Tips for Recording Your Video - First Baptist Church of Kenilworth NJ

Make sure that you choose a space that's quiet, that's free from distraction, and look at the background to make sure that there's nothing cluttered or busy happening directly behind you that might distract your audience from the message that you're trying to deliver.
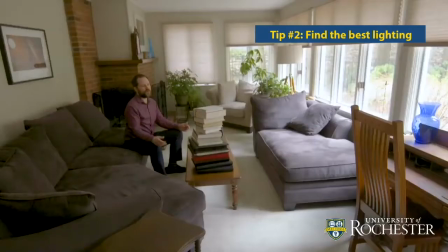(0:18)
The next thing that you want to consider is the lighting in the space. So the space I'm recording in right now, there's a nice wall of windows.
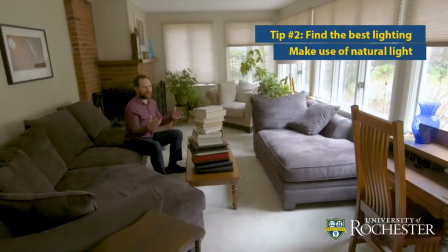(0:26)
It's giving me a nice, even, natural light, and it's going to give a good look without a lot of setup involved. You may not have a space like this where you're recording.
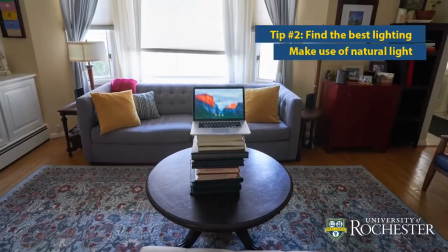(0:36)
You may not have a lot of windows, but even one good sized window or a couple windows on either side of you, just going to give you that nice even lighting.
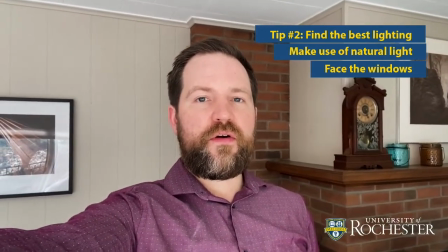(0:44)
Another thing to mention about the use of natural light is you want to make sure that you are facing the windows and not with the windows behind you,
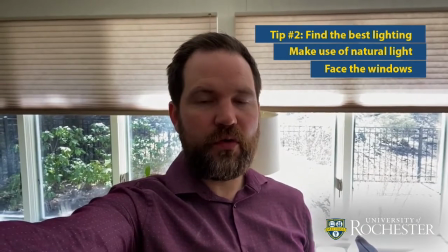(0:51)
because then you are going to be very underexposed and backlit, and it's not going to look very good. If you don't have natural light, you can certainly use artificial lighting. Try to use sources that are at about eye level.
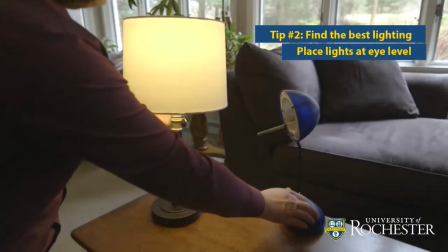(1:03)
So a desk lamp is fine, a table lamp.
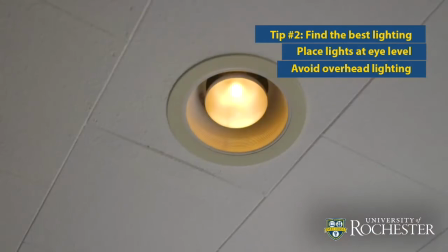(1:06)
Try to avoid using overhead lighting like the recessed lighting that we often have in offices or in homes.
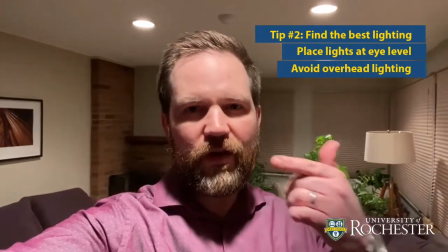(1:13)
As you can see, it's not a very flattering type of lighting. It creates a lot of heavy shadows, especially around the eyes, so it's best to look for an alternative. You want to try to choose a space that probably is a little on the smaller side. And the reason why I say that is because for the acoustics, if you use a larger room, you're going to have a lot more sound bouncing around at a further distance and then coming back, creating reverb and echo. When you think about when you walk into a large hall or a church, it's very echoey, and it's because of the sound bouncing around in that large space. So try to choose a smaller room.
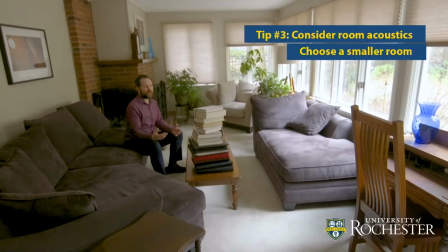(1:48)
This room actually is a little larger than I might recommend, but the thing that's working in here for me for audio quality is there are a lot of soft surfaces.
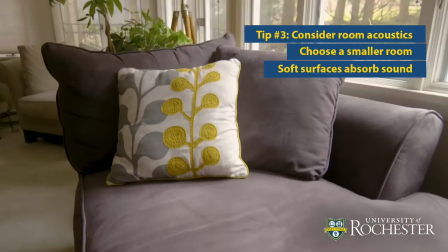(1:57)
So the upholstered furniture, the carpeting on the floor,
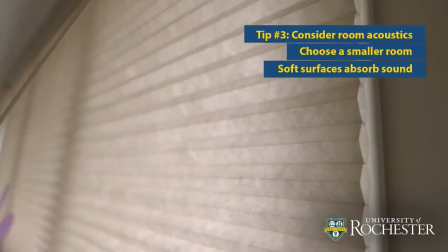(2:00)
draperies or fabric blinds can help absorb some of that sound, give you nice clean audio, and that's going to allow your audience to focus on your message. And that brings me to my final tip, which has to do with camera placement. So you want to sit about 2 to 3 feet from your device.
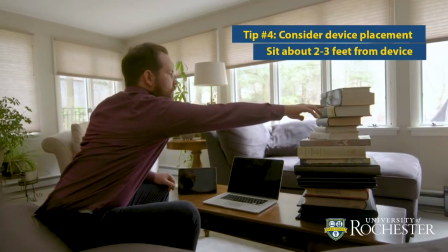(2:14)
And just a good rule of thumb is if you can reach out and just about touch your device, that's about the right distance. And that's going to give you good audio quality because you're sitting closer to the built-in microphone on your device, in this case, a mobile phone. And it's also going to give you about the right framing. So in terms of framing, you don't want to have too much headroom above your head. So you notice the way I have the shot set up. And the other really important thing is making sure to set up your device at eye level. So often we'll set up a laptop on a desk or on a table. It's shooting up at us from a low angle.
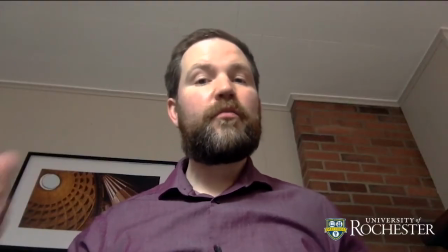(2:48)
It's not going to be a very flattering angle, and you're just going to end up with a lot of ceiling behind you as opposed to a nice looking backdrop.
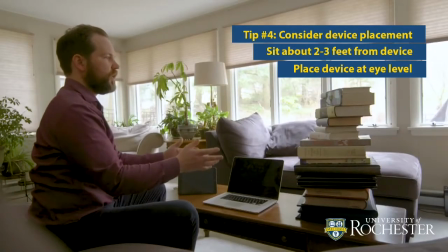(2:54)
So in this case, all I've done is I've just set up a stack of books and I've propped up my phone,
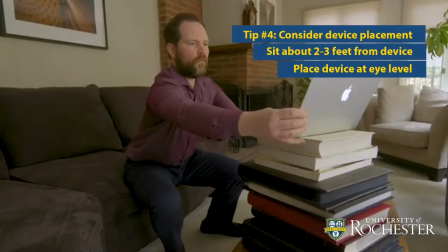(2:59)
and you can do the same thing with a laptop or any mobile device. And that's going to give a nice flattering angle, and it's going to be more comfortable for you to shoot and look directly into the camera. And that's another really important point, is making sure that you're looking into the camera throughout your recording. It's often tempting to look off camera at our screen, and you can see when I do that, it appears that I'm looking off camera to the audience that's watching.
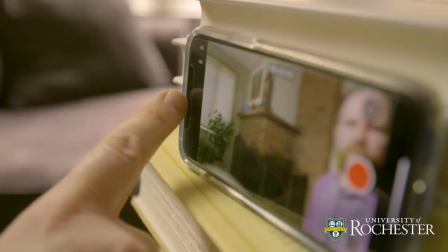(3:26)
So the camera in this case is right on the left side of the screen because I have my phone set on its side. In the case of a tablet, it's going to be very similar. In the case of a desktop or laptop computer, it's usually in the center of the screen, above the screen. The last thing that I'll mention is you'll notice that I'm recording this video in the horizontal format, and I know that many of us are used to holding our phone in a vertical orientation, and it's often fine to record a video that way if you're uploading it to certain social platforms or mobile platforms, but it's not going to work for everything. And you can always crop a horizontal video to vertical if you absolutely need to later. But I would suggest to record your videos in horizontal format, and that way you can make that decision after the fact.